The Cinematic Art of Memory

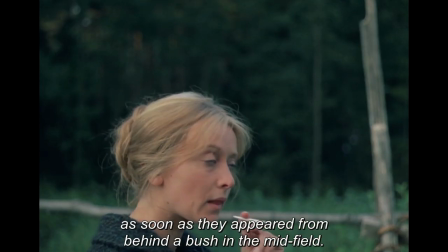[12:17]
Okay, so now I'm going to talk about what is probably my favourite film of all time,
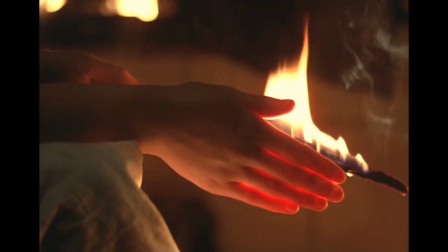[12:21]
because I know I make videos about incest anime sometimes, but I'd just like to remind you all that I actually have very highbrow tastes.
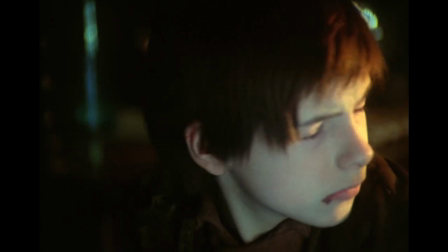[12:30]
Never forget that.
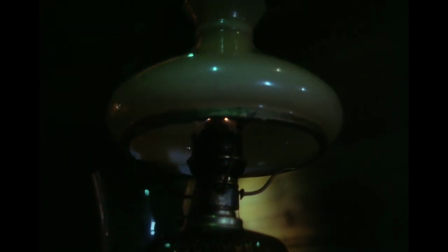[12:31]
Despite many people's seeming inability to summarize the plot of Tarkovsky's The Mirror because of its non-linear structure and the
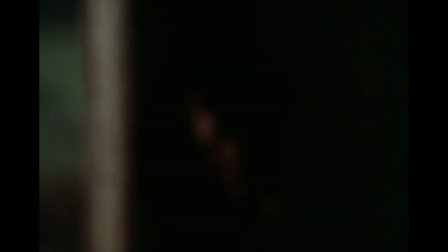[12:39]
modernist stream of consciousness associations the story draws from one scene to the next, there is actually a pretty clear progression to the story.
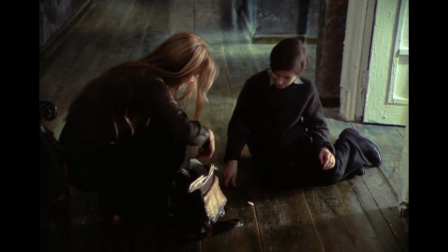[12:47]
The spine of the plot is the present-day post-war storyline,
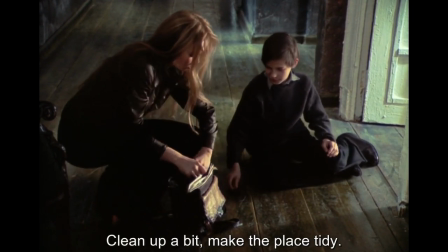[12:51]
which follows a poet in his 40s and his relationships with his son, ex-wife, and mother.
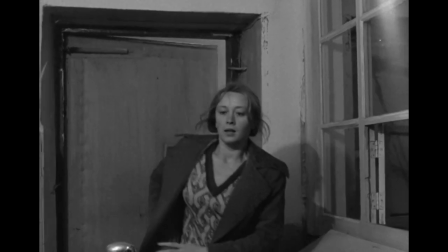[12:57]
Every other scene in the film is either flashback, archival footage, or dream sequence,
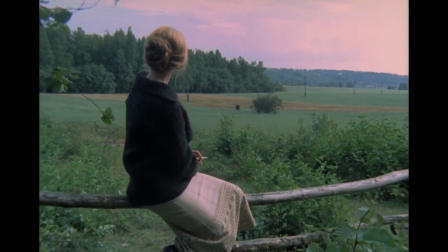[13:03]
and these memories are connected to the present through subconscious associations or through characters in the present explicitly reminiscing about the past.
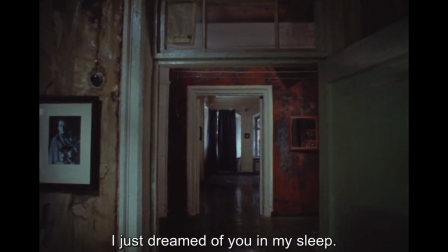[13:12] Ты знаешь, как странно. Я тебя только что во сне видел. Как будто я еще ребенок.
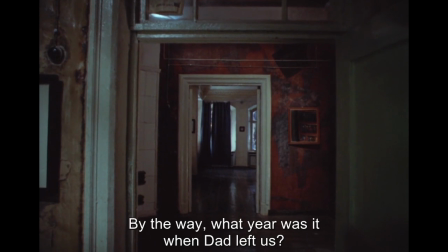[13:18] Кстати, мам, а в каком году от нас отец ушел? В 36-м или 37-м?
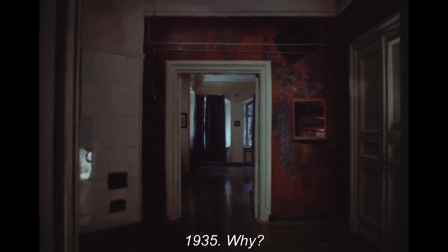[13:25] Ну, во-первых, в 35-м. А потом зачем тебе все это? Ты знаешь, Лиза умерла.
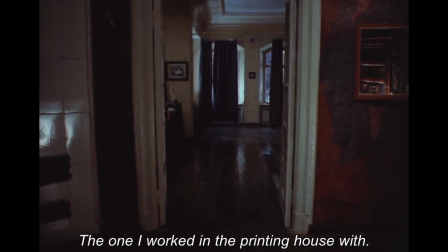[13:35] Какая Лиза? Ну, Лиза. Лиза это Павловна, с которой мы в типографии работали.
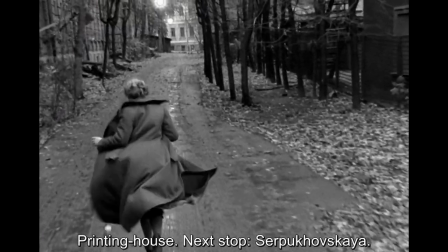[13:41] Типография. Следующая остановка Серпуховская.
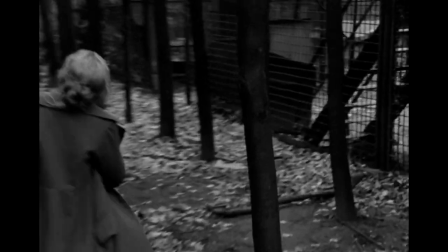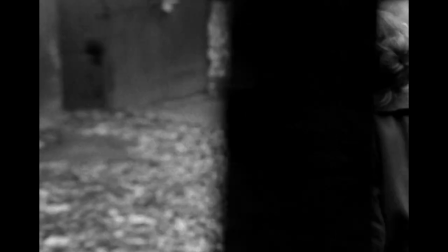[13:50]
And so the story freely weaves in and out of the past, and this is perhaps what makes the film so hard to summarize.
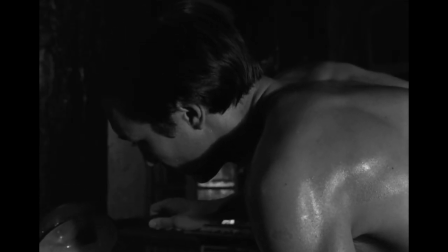[13:57]
You will find yourself in the middle of a scene wondering how you got there.
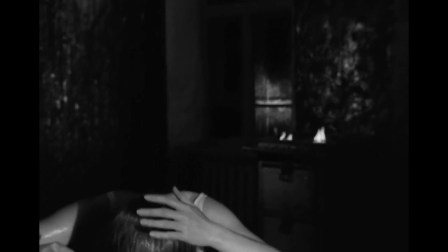[14:01]
The film flows seamlessly from moment to moment, and the fact that we never really see our main character,
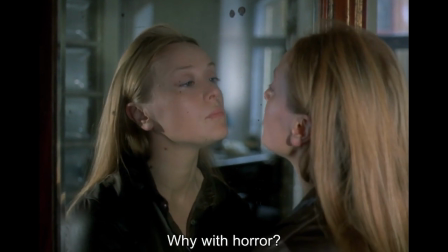[14:08]
only hearing his voice as he interacts with other characters and provides voiceover where he recites poetry,
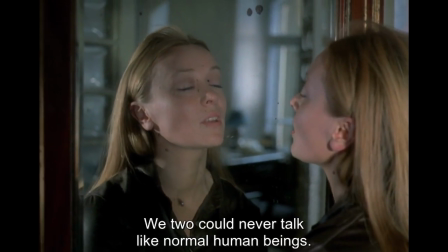[14:15]
serves to place the viewer in Alexei's subjectivity.
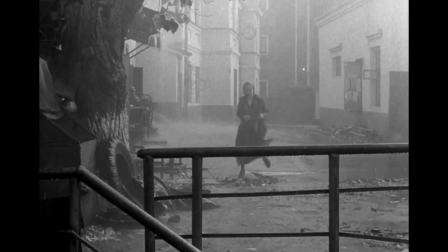[14:19]
Tarkovsky's ethereal visual direction places us not only in his mind in the present,
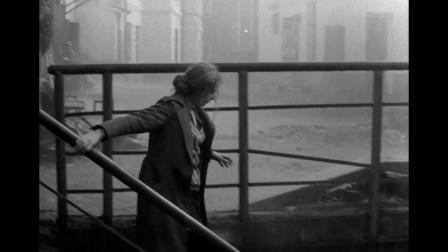[14:25]
but also allows us to feel as though we are navigating through his memories and dreams.
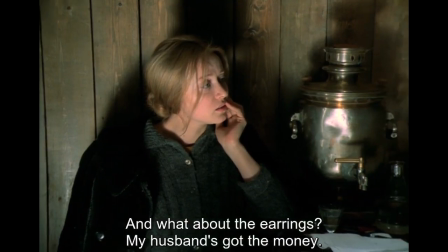[14:30]
The camera, and therefore the viewer, becomes one with the inner experience of the character.
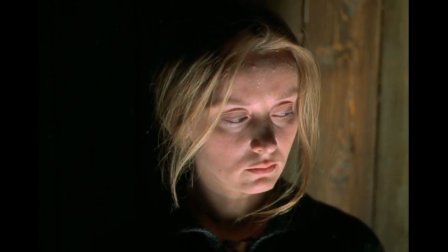[14:35]
Many scenes in the film depart from realism to emphasize the feeling of a moment, rather than a kind of objective representation of it.
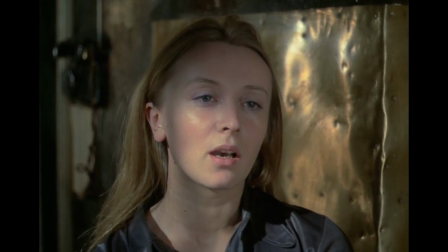[14:43]
This is what leads many people to label the film as poetic,
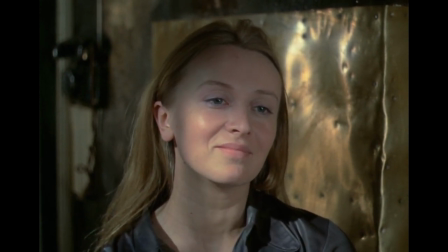[14:47]
as well as the sensorial associations drawn between images that serve to transition from one scene to the next.
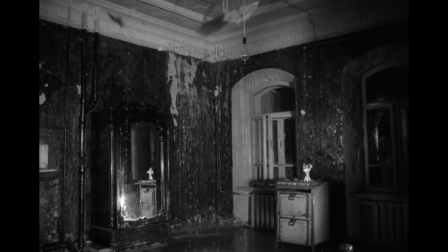[14:54]
from present to past, and from memory to dream.
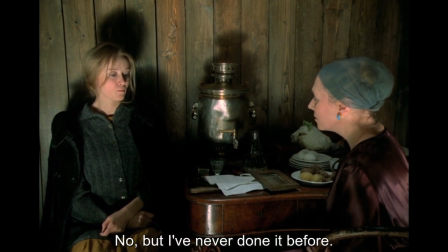[14:58]
The through line of the film is Alexei's relationship with his mother, Maria, and how his past relationships are mirrored in the present.
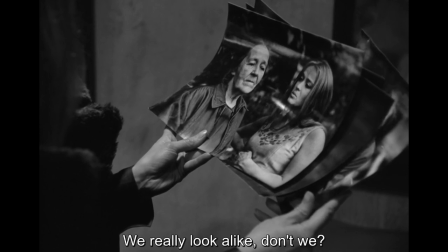[15:07]
And beyond a Freudian reading of the film, this is why one actress plays both Alexei's mother in the past and his wife in the present,
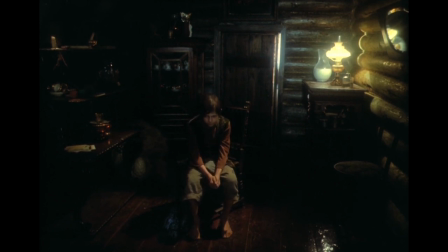[15:15]
and why the same actor plays Alexei's younger self and his own son,
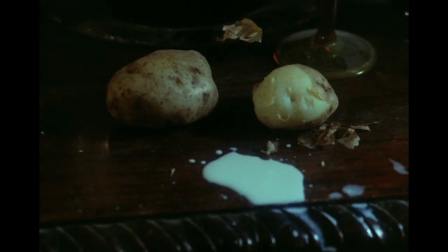[15:19]
to demonstrate how Alexei's present relationships parallel the formative dynamics of his childhood,
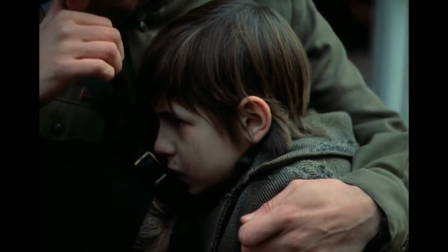[15:25]
as we can see in this transition from a flashback where the younger Alexei and his sister are reunited with their absent father,
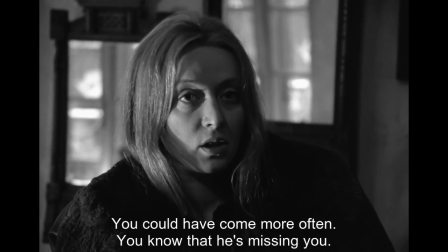[15:33]
to a scene in the present where Alexei's ex-wife accuses him of being too distant with their son Ignat.
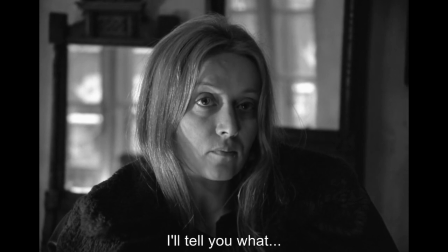[15:39]
A parallel is drawn between Alexei and his father. The cycle repeats. Another notable example being Alexei's memory of a burning barn,
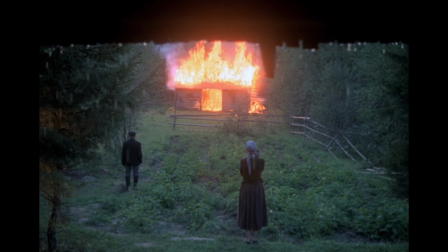[15:47]
beautifully contrasted with the rain dripping from the roof in the foreground, perhaps the film's most iconic shot,
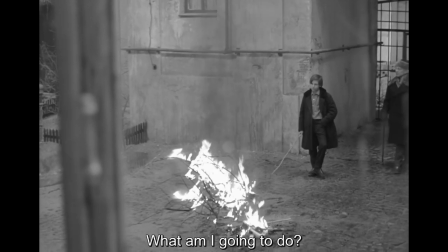[15:54]
which is mirrored in this scene in the present where Alexei and his wife watch their son start a fire through the rainy window of their apartment.
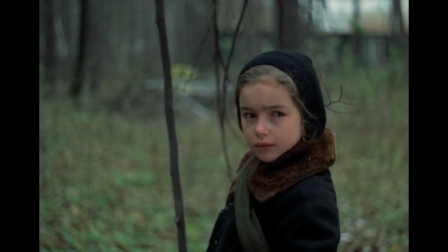[16:02]
Believe it or not, I didn't actually grow up in 1930s Soviet Russia, but somehow in the mirror,
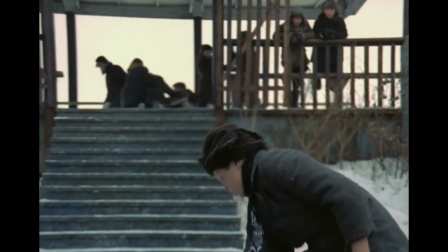[16:08]
Tarkovsky manages to invoke within me the same kind of nostalgia I feel with regards to the places where I grew up.
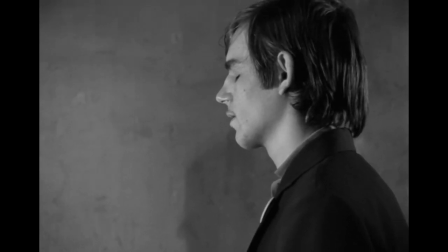[16:15]
And this entire hypnotic puzzle of a film is a healing process,
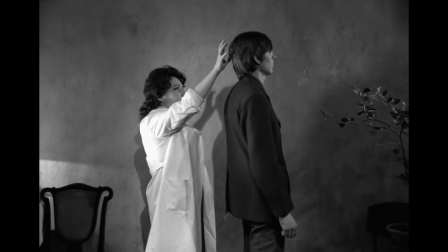[16:20]
curing the ailments of the present Alexei by trifling through his past.